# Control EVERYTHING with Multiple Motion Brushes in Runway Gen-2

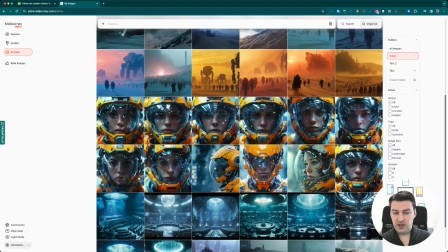[4:09]
So I used this one as well for a different clip. And finally, the 4th one here in that very same set, this one here, I used this one as well. So all of like 3 of these 4 images, they show up later on. And I didn't use any of the others, these variations that I created from the first one.
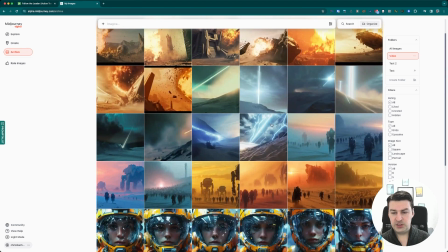[4:26]
Then I created additional images for more of a wider landscape.
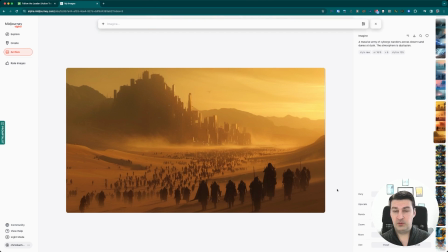[4:31]
And you could probably think this was something from Dune or whatever, I don't know. And I did not go with this one.
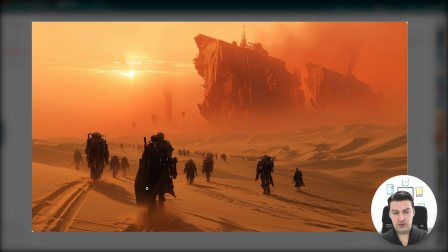[4:37]
Instead, I picked this one because I really like the fact that you saw all of these people walking towards the horizon. And then you have these monolithic structures in the background.
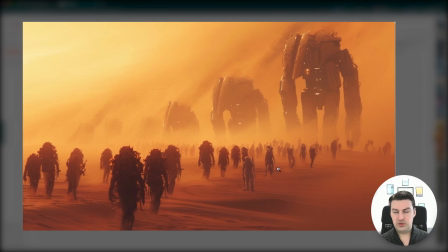[4:46]
And from the others, I also picked this one, which was really great as well, because I knew that as the song progresses, I need to sort of add additional images and clips since the pacing of the song picks up,
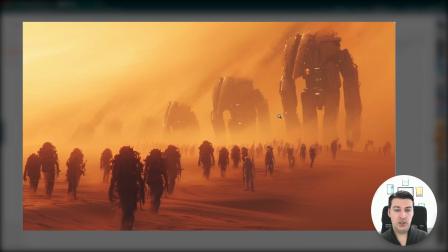[4:59]
and then that gives you additional opportunities to insert new clips. So I picked this one, and I did not use this one.
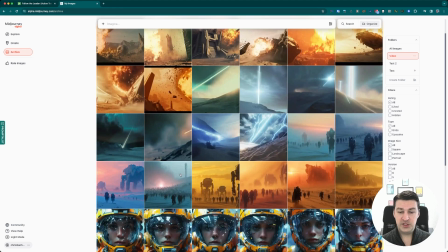[5:06]
However, I did create an additional set of images with the very same prompt, which you can see here. It's these two at the bottom left here and these at the top right.
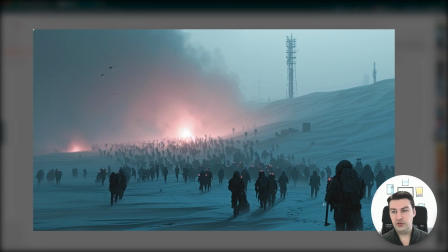[5:14]
The only thing I changed in the prompt here was that I said I wanted to have distinct tones of blue and gray, and that these wanderers were basically wandering at dusk.
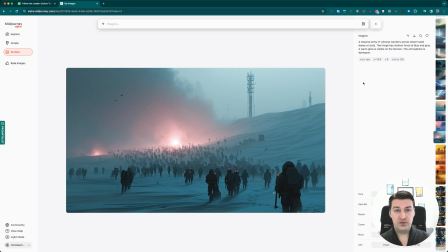[5:22]
Why did I say this? Because I wanted to have a transition from the strong bluish gray colors from the initial scenes towards something warmer, more, around daylight.
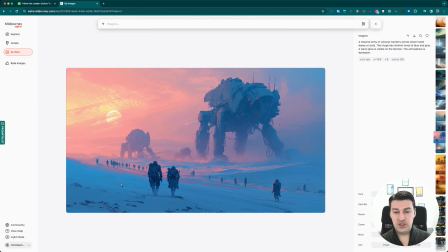[5:31]
And I picked this one, but I also used this one and even this one.
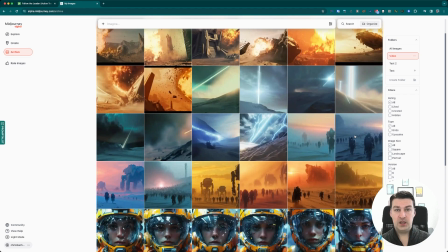[5:37]
So I actually used all 4 of these later on, and I'll show you how I animated some of these later on as well. Next up, I created 2 additional images that I only created because the song has these sounds in the background.
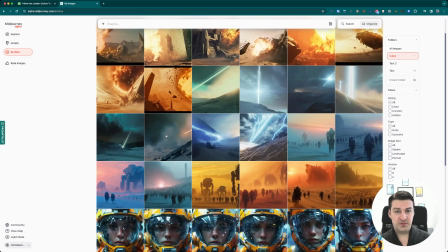[5:49]
So there's this first sound where you hear a swoop, which kind of suggests that there might be something shooting down from the sky onto this planet where we are. And the other one was at a moment where there's this massive drop in the audio.
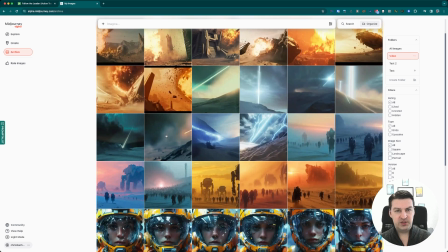[6:02]
And these drops are really good opportunities to really insert something that is massive or special and kind of out of place.
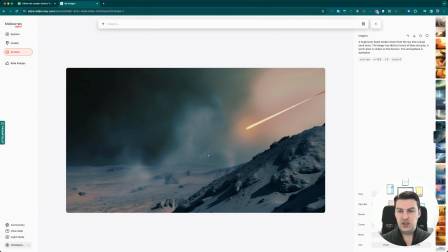[6:09]
So for example, I ended up using this image right here because I wanted to animate
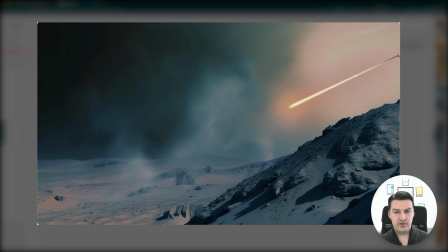[6:14]
this comet or meteor or whatever that's shooting down onto the planet.
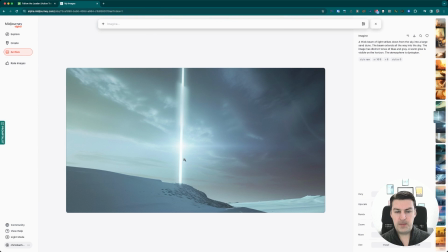[6:18]
And I also used this one over here because this beam that's just shooting down or upwards,
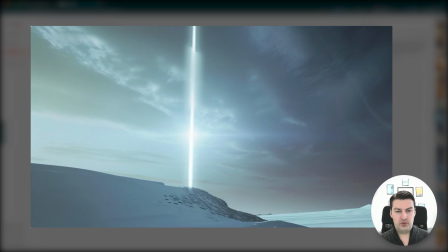[6:25]
it's pretty unclear which direction it's going. But with if you hear the sound that you'll hear later on in the video, you'll understand why I picked this one. And I just wanted to animate this with ambient movement.
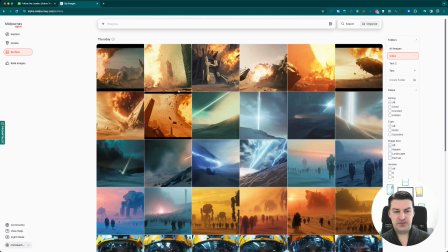[6:36]
And finally, for the final little scenes, I just needed something that suggested destruction and mayhem. So I generated 2 sets of images, and I ended up picking this one right here.
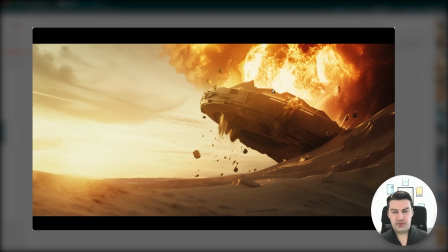[6:47]
I had to crop it a little bit because I wanted this burning little spaceship thingy. And finally, I picked this one here,
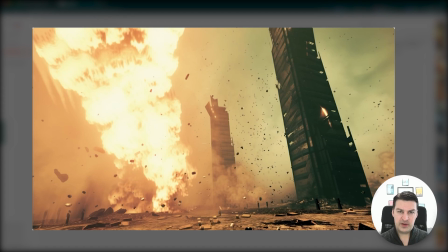[6:53]
which actually ended up being one of my favorite shots because I kind of combined so many different elements of movement in Runway to really make this come to life. So you've got the fire that's burning, the debris that's flying around, plus you've got these structures that are falling over, and the camera is rolling.
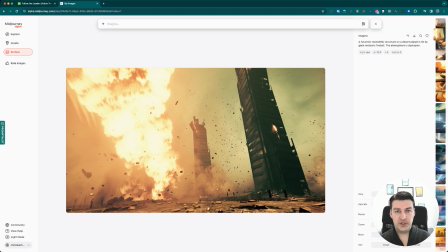[7:10]
Okay, so now that we've got all of these image assets, it's time to bring them to life. And Runway's new multiple motion brush feature makes this so unbelievably easy to do.
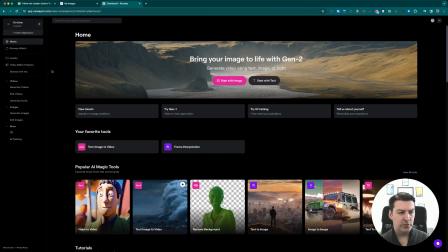[7:22]
Okay, so for those of you who are unfamiliar with Runway, here's how this works in a nutshell. You open up Runway, and I'm assuming you have an account,
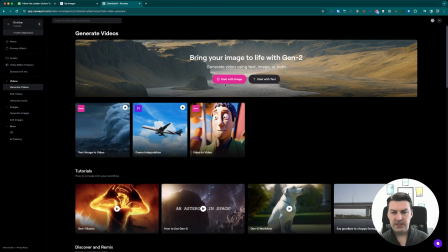[7:30]
and then you navigate to generate videos over here on the left. You then basically just click on Start with Image, and this takes you to the main generation form.
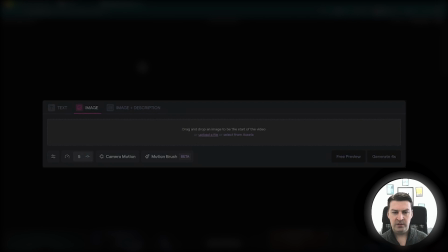[7:39]
You then select Upload File, and you just pick whatever sort of image you have.
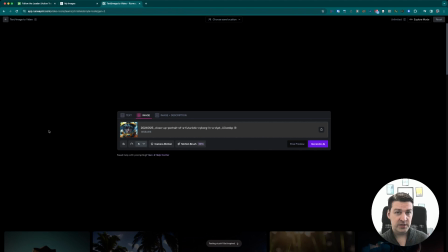[7:44]
This will then upload the image into the form. And once the image is successfully uploaded, you've basically got a whole bunch of parameters to work with.
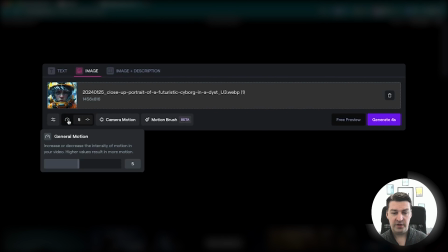[7:52]
You can control the amount of movement by clicking over here. This allows you to control the general motion. You can turn it down or up. Usually it's just in the middle at 5.
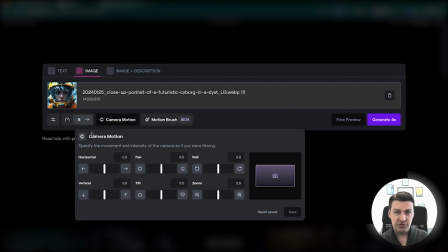[8:00]
You then have camera motion, which essentially allows you to control the camera as if you were filming yourself. So you can pan the camera left and right using the horizontal slider or the vertical slider. Pan in this context actually means something slightly different.